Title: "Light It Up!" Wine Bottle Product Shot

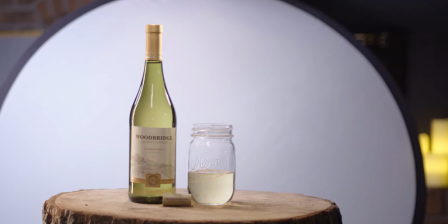495s
So that's shining on there to add some light, and you can see in the shot right here what that looks like. And so it gives, I think, a pretty nice look to the bottle itself. And then what we're going to do in post is just simply cut out the bottle and cut out the jar and put those onto the rest of the scene.
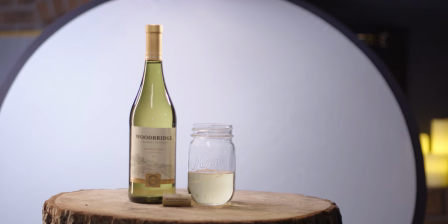512s
I feel like it's kind of cheating. I feel a little bit bad about that, but I couldn't figure out any other way to do it.
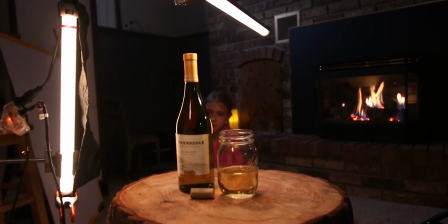519s
Yeah, you'll see in the final shot what it looks
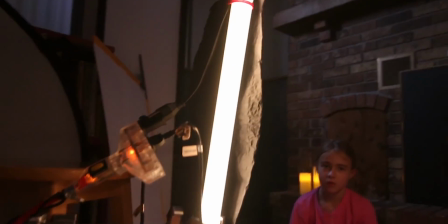521s
like, but we have a 2-foot Quasar tube with Blackwrap taped to the side to eliminate the reflection in the glass for the fireplace.
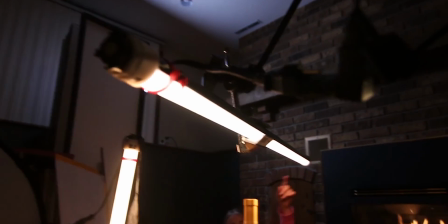528s
A 4-foot Quasar tube, which is dimmed down a fair amount, and that's giving it a front, top, and back light, kind of a nice aura right here.
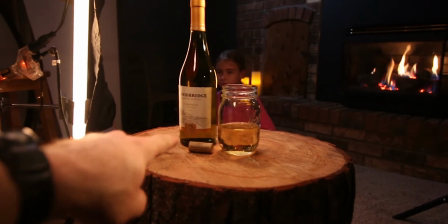537s
We added the cork for the wine, have wine in this mason jar.
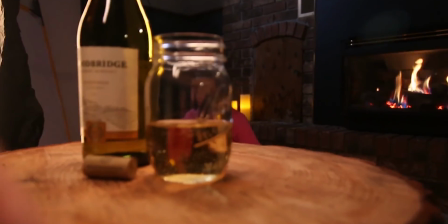540s
The mason jar doesn't really look great, especially because of the writing on it, so a normal glass would have been ideal.
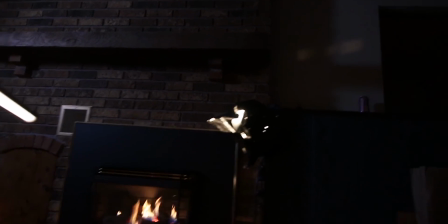547s
We have a Lowel Pro Light 250 watt back there with a bunch of Blackwrap to make it hit just the foil and just this part right here,
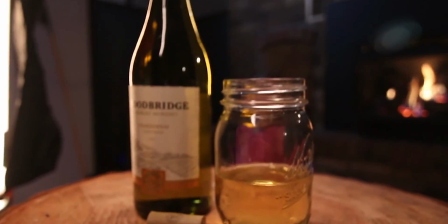555s
so we don't get any showing through on the label from behind.
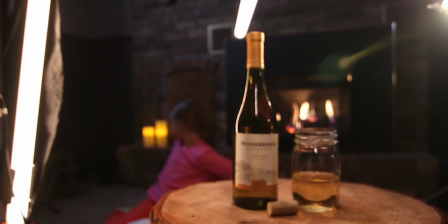559s
We added 2 battery-powered candles over by that door back there, and I don't know if I actually showed this.
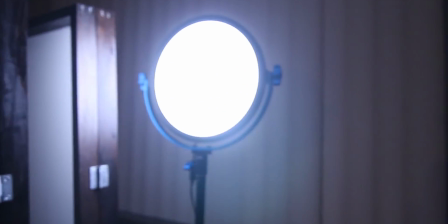566s
We have a daylight balanced Dracast, that right there.
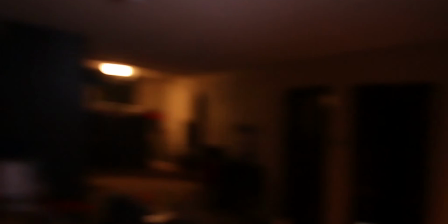572s
So this is a soft light that's shining just generally this way onto the fireplace.
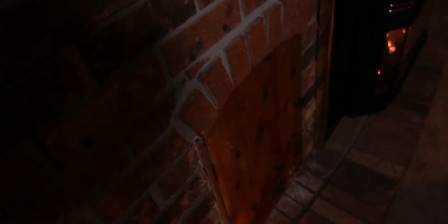577s
So that's giving this its kind of moonlight look, and everything else looks nice and warm.
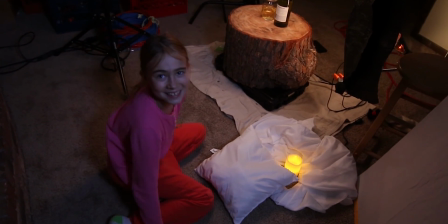582s
Good job. Past your bedtime. Oh.
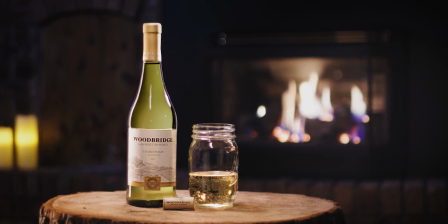587s
Alright, so that's another episode of Light It Up. Had no idea what I was doing when I started. I have a good amount of lights and grip gear, but no knowledge, and so knowledge is power. I started this at 6 o'clock in the evening, and it's now 8:45, so we have a completed final shot. If I was to do this again, I know that I'd go a lot faster. I know generally what I'm looking for and what I can do and what I can't do, where to place lights. Hopefully this helped you too. If it did, I'll hopefully be putting out more types of content about what I'm doing and how I'm doing it. So go ahead and like and subscribe if you want. And thanks for watching.